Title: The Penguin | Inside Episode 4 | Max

She goes through all these different levels of like all these different personas, excellent daughter,
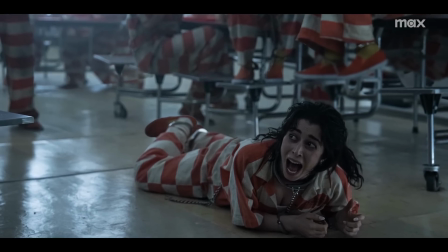4:15 overachiever, and this horrific feral state in Arkham. And it's not until the yellow dress that she finds the one that fits. Sophia is almost like dissecting her trauma in real time in front of the audience, and so the clothes sort of reflect that.
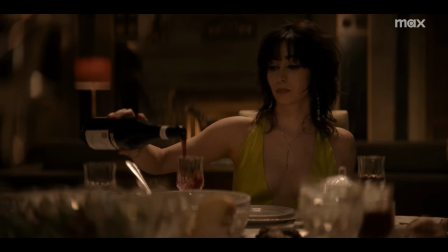4:31 So she does dress for each occasion that she's in. She has a lot of awareness. So the yellow dress became very important that she present herself,
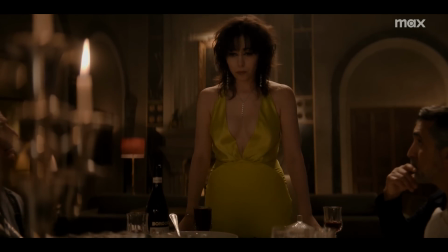4:41 showing all of herself, and she makes her entrance to say her truth to these people.
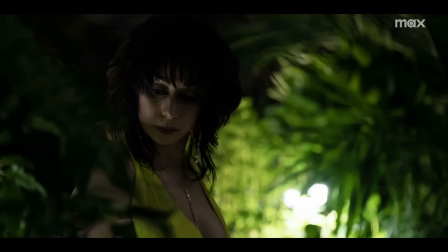4:47 She starts coming into her own as an adult woman. We try to tell the story with hairstyling. It's not supposed to read, oh, she went and styled her hair differently today.
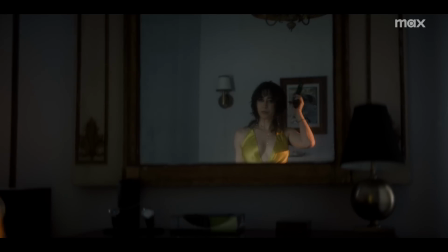4:58 It's supposed to read Her energy is feeling this, and we can tell by her hair. Makeup became a war paint statement. When you really look at it, you're like, it's almost like she's wearing a mask. And that's what you want the audience to see.
I don't fit into this family anymore. So tomorrow I'm starting a new life.
So Sophia, without fully realizing it,
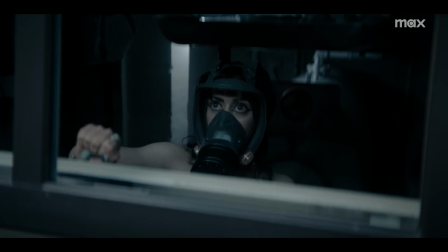5:19 wants power in part because she wants to fulfill something that she never was able to achieve because she was thrown into Arkham.
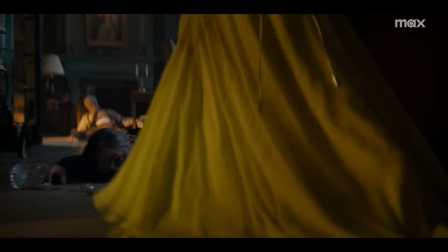5:26 How like sharks can't stop moving or they sink. It's that relentless pursuit of justice.